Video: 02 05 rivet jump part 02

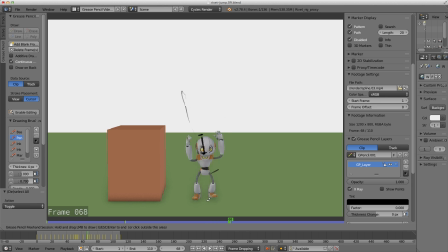I do like how it's offset, but it kind of, I think this foot needs to be a little bit out more. So I'm going to move it to the screen right and see how it looks. And I'm also going to show this to an animator friend of mine and see what notes he can give me,
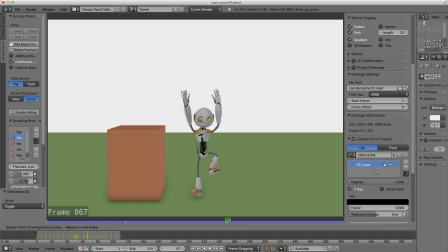as well as doing my own notes that I've already taken. Alright, so I'm going to jump forward into me doing that.
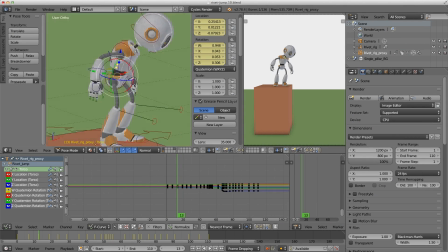So the feedback I got was exactly the same as the notes that I made for myself.
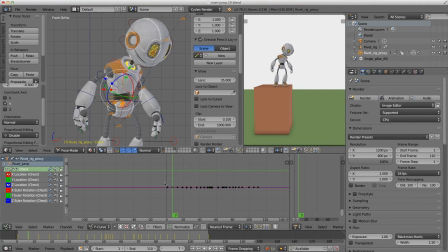There's a few minor little ones, but I'm just going to focus on the big issues and then just let some of the smaller ones pass.
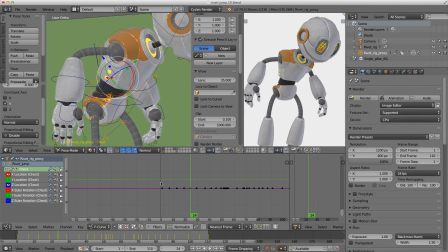So I'm working on the start bit here to try and get rid of that part where he hits the wall. So this is the section where, this is the stage where I'm actually going to do a lot of work inside the graph editor, just to make sure that nothing sticks in space.
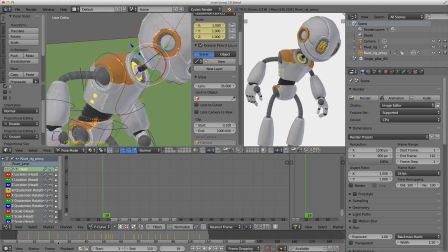So it's really difficult to add the drag and overlap just to get this little piece here working nice and natural. But you can see I'm working in the graph editor now to try and rectify all those issues.
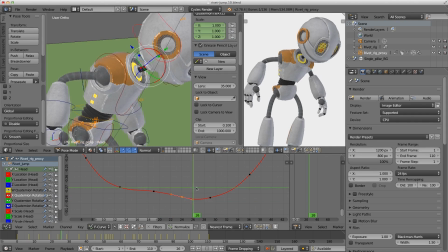I will come back and fix the wrists, but I'm focusing on the most important parts first, which is the torso section.
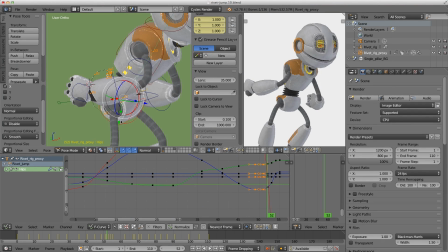Alright, so I'm just going to jump a little bit forward now and show you how I added the extra frame or the change of direction in the drop.
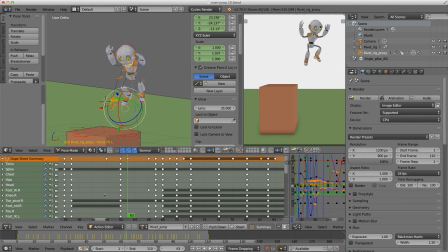So this is in real-time speed now, so I'm just finding that between frame 62 and 63 where I want to add the extra frame. I've decided it's going to be here, so I'm going to key everything on this particular frame, then select all my curves and shift them one frame over.
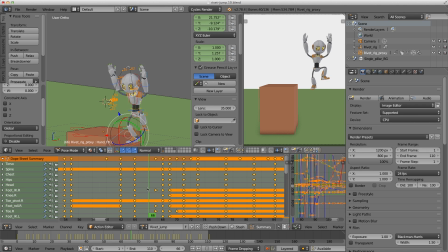So now I've basically added one extra keyframe there, but I'm not done. I will have to go into the graph editor and make sure each one of those curves is still behaving itself.
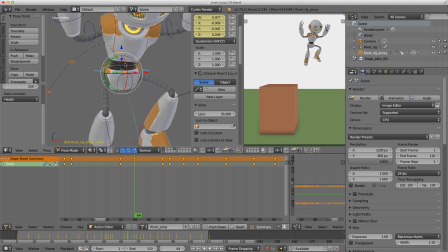But before I do that, I'm going to check in my my motion paths just to see if I've broken anything, and it looks kind of terrible. So yeah, for the rest of this polishing pass, I'm just going to jump ahead and show you the finished result.
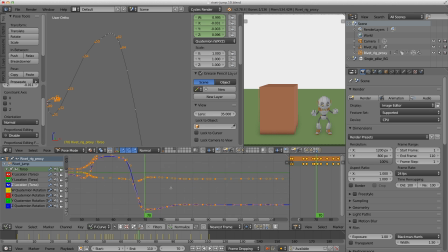So now it's just a lot of work inside the graph editor, I'm afraid. Just making sure all my handles are behaving themselves. Things that are smooth, things that are sharp are meant to be sharp, and you can see I'm adjusting the spacing there.
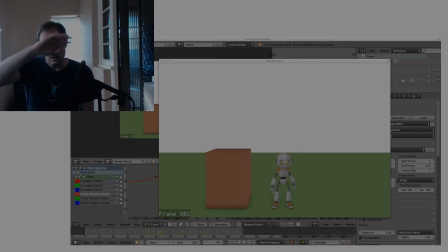Alright, so let's look at this final result. Whew. That was a lot of hard work, folks.
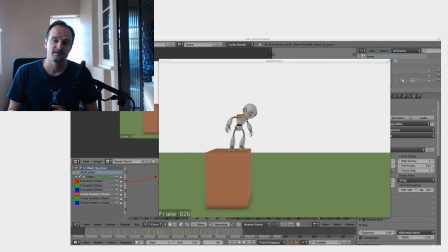Now, it's not perfect, as you can probably see, but this is as good as it's going to get for the moment. I've basically just had to pick and choose the battles that I was going to fight. So I can't sit there and spend as much time making every frame as perfect as I want it to be.
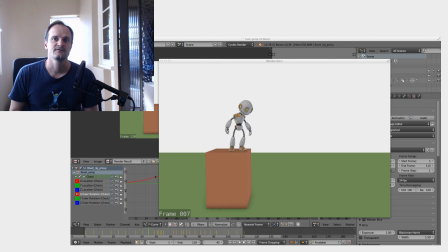I've just picked the biggest problems and I've tried to tackle them. So sometimes you have to just pick the battles that you're going to fight. But this is the animation, the final animation. Let's have a little bit of a scrub through, have a look at it, and I'll show you a few of the changes that I made.
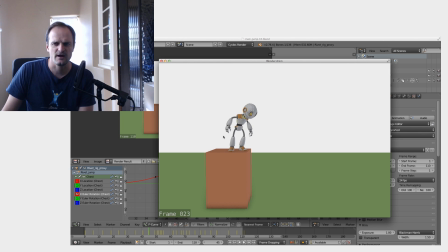So I've done a little bit of work here to try and stop him from hitting that invisible wall. So I can do a little bit more to loosen it up and make it feel a little bit better, but that was good enough for the moment. In this little anticipation here, you can probably see I've done a little bit of footwork there.
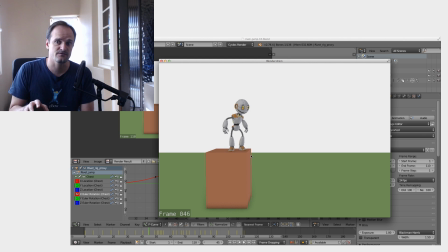I left it for the polishing stage because it's not keyed on the same frames as the other ones. Plus, it's a little detail that really didn't affect any of the previous animations. So I left it for the polishing, and it's just that little subtle touch that's going to add a little bit of extra believability to it,
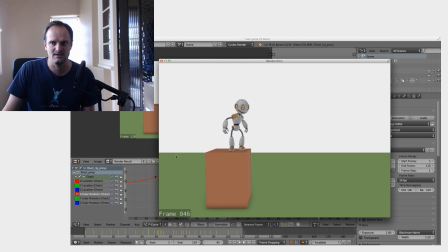even though it took, like, I don't know, about a minute to animate that. So that wasn't much work at all. I've done a little bit of work to this jump off. Obviously, I've shifted the camera up a little bit so he doesn't hit the top of the screen.
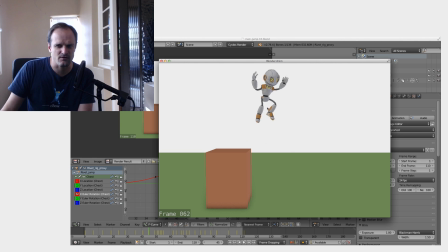I added an extra frame of slow out of this hang time, because what I wanted him to do was kind of stick there, slow out, and then shoot down to the ground. So I'm pushing the spacing of my stretching, bouncing ball, basically. That's what I was thinking about when I was animating this fall here.